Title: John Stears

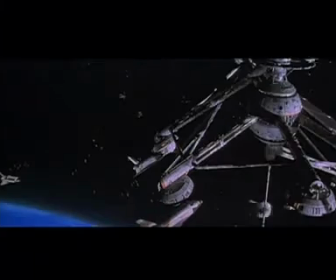493s
The outstanding and innovative special effects work of Moonraker earns the film an Academy Award nomination.
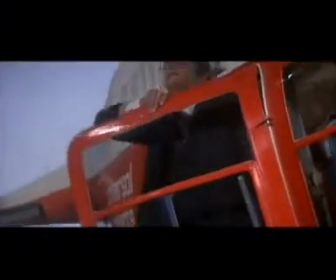501s
The next 007 adventure, For Your Eyes Only, was less of a fantasy, but still featured fantastic effects.
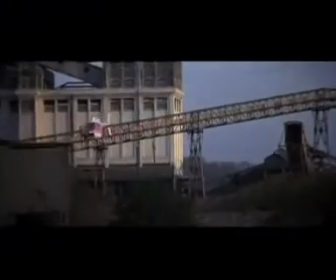510s
The film opens with some impossible helicopter stunts. Impossible for anyone but the Bond effects crew.
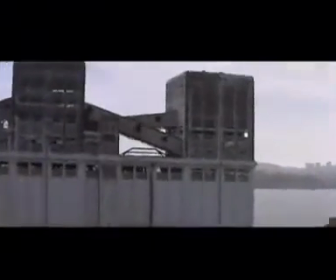517s
Using foreground miniatures, Derek Meddings creates the illusion of a helicopter flying through a building.
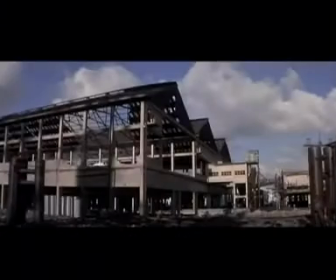524s
To sell the effect, Meddings uses an air hose to blow up dust on the miniature.
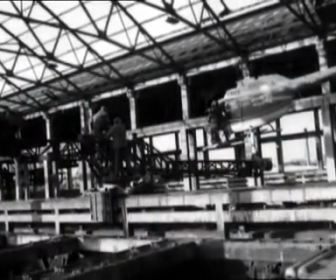528s
Special effects technician Chris Corbould works to mount a real helicopter inside the location. And we had to build quite a major rig with a full-size helicopter on the end with rotors going round,
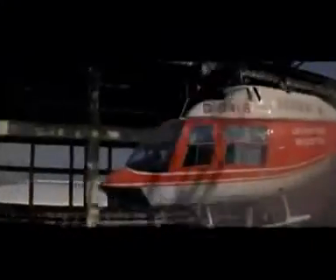540s
which we mounted on a track going up the inside of the building. For Your Eyes Only also requires underwater model work. That was done on the tank at Pinewood. It was a very large model, I think about 5th scale.
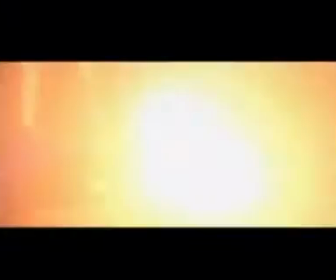555s
There was a sequence with the bathyscaphe. We had that on wires, and then little tiny figures of Bond and the girl. When they came out of the trawler, the figures of Bond and the girl were about that tall.
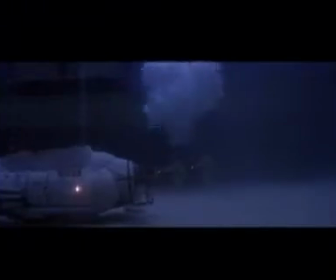565s
And they were on wires operated from above out of the water, and we blew the diver with air and flashbulbs.
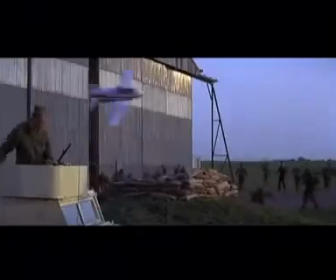578s
Bond is back in Octopussy, and so is effects man John Richardson, adding to the pre-credits fun. It had every type of effect you can imagine, built into this little moment. The sequence features a full-size Acrostar jet,
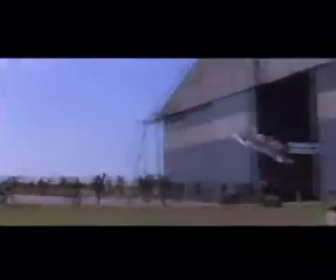599s
a miniature jet, foreground miniatures, a full-size model mounted on a Jaguar,
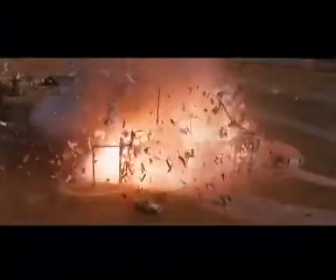605s
and one of the greatest miniature explosions ever filmed. It all worked out well in the end.
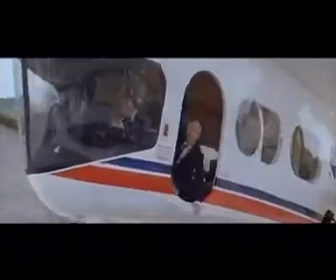611s
Richardson's work in A View to a Kill takes him to new heights. The airship for A View to a Kill gave us quite a number of problems.
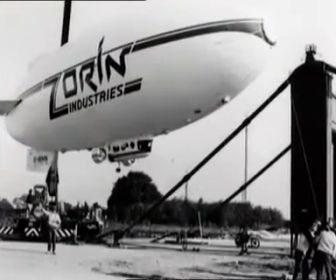621s
We built a 40-foot long one, which we could fill with helium.
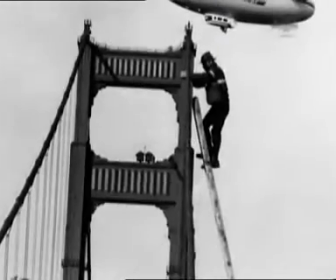626s
The final scene requires Richardson to recreate one of the world's great landmarks in miniature on the Pinewood Studios backlot.
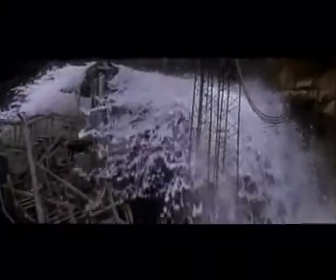634s
The film also finds Richardson working with water.
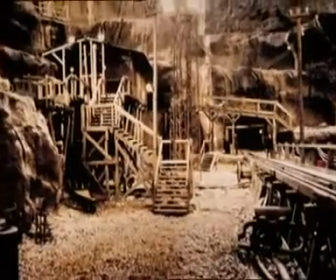638s
Once we got into the flooding, we had a full-size set that we flooded with tip tanks and hoses,
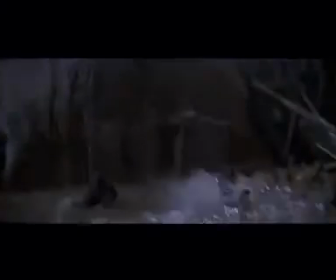646s
and we had submersible pumps feeding vast water sprays that would
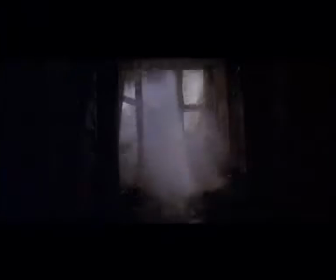651s
create a look of a wall of water coming straight at you, but in fact it was all spray. And then we bolstered this up with I think it was a third-scale miniature of the same set that, of course, we could flood much quicker.
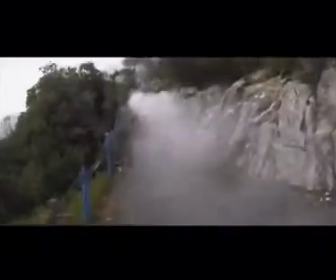665s
The Living Daylights pre-credits employs remote control effects work. We fired the Land Rover off with an air cannon and had a radio-controlled rig inside it to
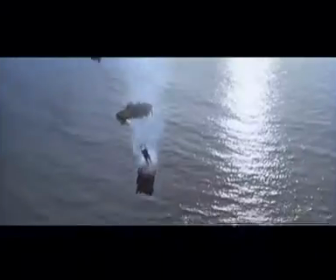676s
release a parachute to pull a dummy out of the top of the Land Rover, and then we blew it up with a radio signal.
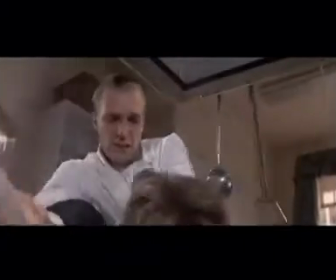686s
A good effects man has to know more than how to blow up a Range Rover. He also has to know how to boil water. It's a pot of cold water
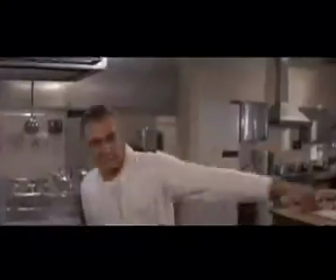696s
with a ring built into the bottom of the pot which made smoke, but when you throw the pot of water, although it looks as though it's steaming and hot,
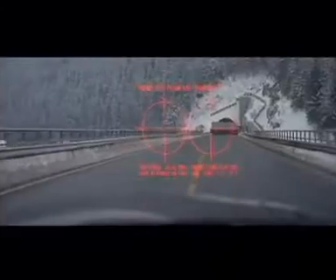703s
it's actually quite cold. The film also features the return of a gadget-laden Aston Martin. John Richardson and his crew create enough special effects wizardry to make Q proud.
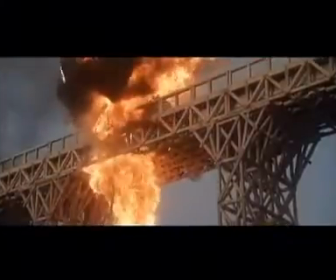717s
Although The Living Daylights has an amazing amount of pyrotechnics, nothing matches the explosions in License to Kill. To this day, they're still some of the biggest explosions I've ever done.
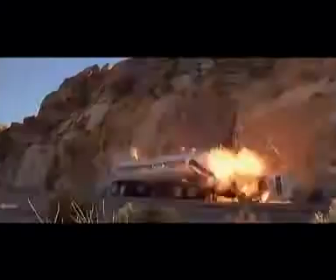728s
You know, because to create a 4,000-gallon petrol tanker blowing up, I mean, you obviously had to create something pretty immense.
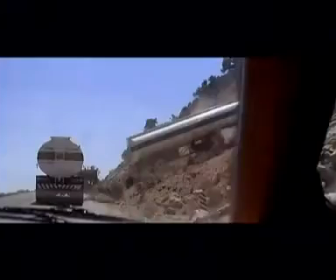736s
We were using so much explosive that we were worried about creating rock falls. You can actually sort of choreograph the explosion and the directions that the flame goes in.
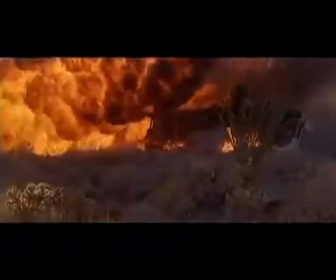745s
Making an interesting explosion is one where you have things continually going over a period of time rather than just one bang.
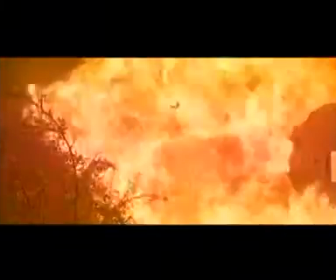753s
GoldenEye marks the triumphant debut of Pierce Brosnan as 007.
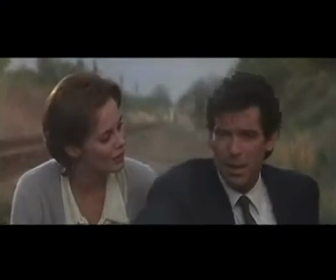758s You destroy every vehicle you get into. Standard operating procedure.
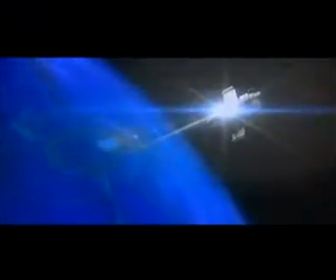763s
And marks the last James Bond assignment for miniature effects wizard Derek Meddings. Each Bond film that I've been involved in, they've had more and more miniatures, and this one has had, I think, the most amount of miniatures that I've ever done on any film in my life,
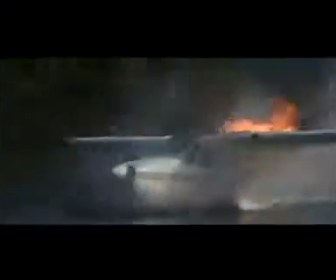779s
which I thoroughly enjoy. You cut from one miniature shot to another miniature shot. You know, it's a whole sequence. I mean, it sounds very big-headed, and I suppose I shouldn't say it,
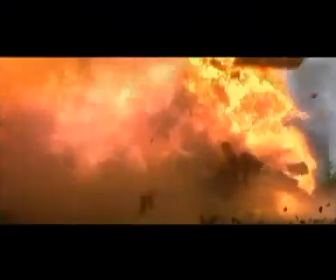788s
but I think that what we've done with miniatures, people are not going to know that they're looking at miniatures.
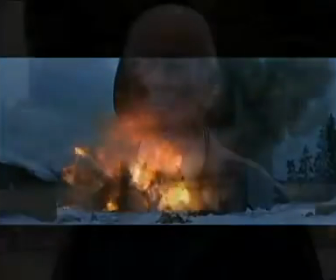795s
And that is what I've tried to achieve all my sort of working life.
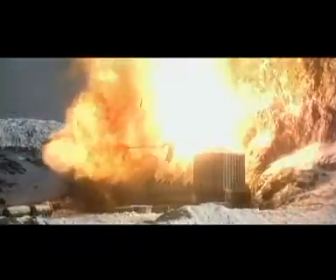801s
After a lifetime in the film industry, Derek Meddings passes away shortly after completing his work on GoldenEye. He was a great enthusiast, and I think he was in love with film. He was a brilliant fella to work with. He was happiest when he was working. We were nominated for a BAFTA award for GoldenEye. And it would have been nice to have sat at that table with him.
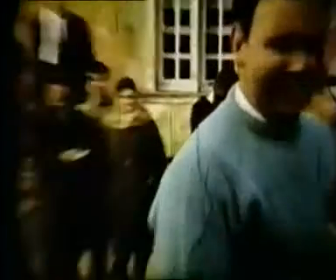822s
In 1999, pioneering effects man John Stears, who is responsible for much of the magic in the early Bond films, passes away. We went far and above what was the norm for effects in those days. And we sort of set the genre for effects.
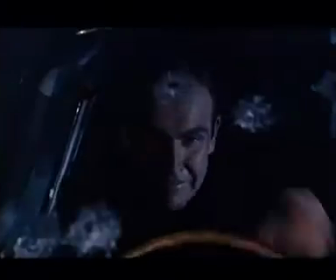837s
Bonds, to me, were probably the highlight of my career.
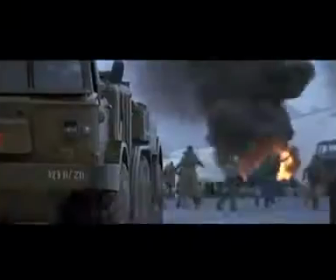842s
But John Richardson, Chris Corbould, Paul Wilson and others continue the tradition. We did some great stuff, blowing over vehicles with a jet,
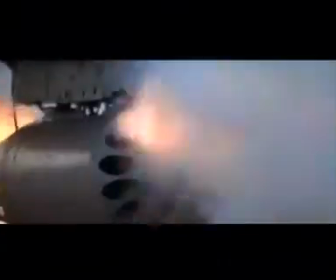857s
firing rockets at cars coming towards us, ammo trucks.
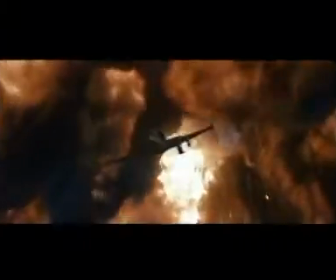864s
You just kept building it up and building it up. What made the Bonds the Bonds? They've always been a little over the top.
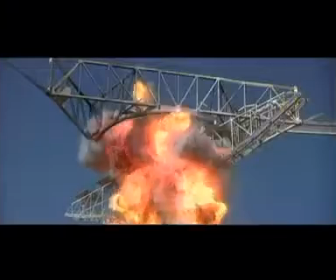877s
Thanks to special effects geniuses like John Stears, Derek Meddings, Chris Corbould and John Richardson,
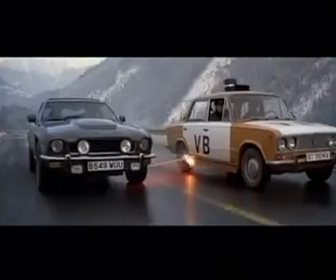884s
when James Bond goes over the top, he's gone in the best of style. Nobody does it better.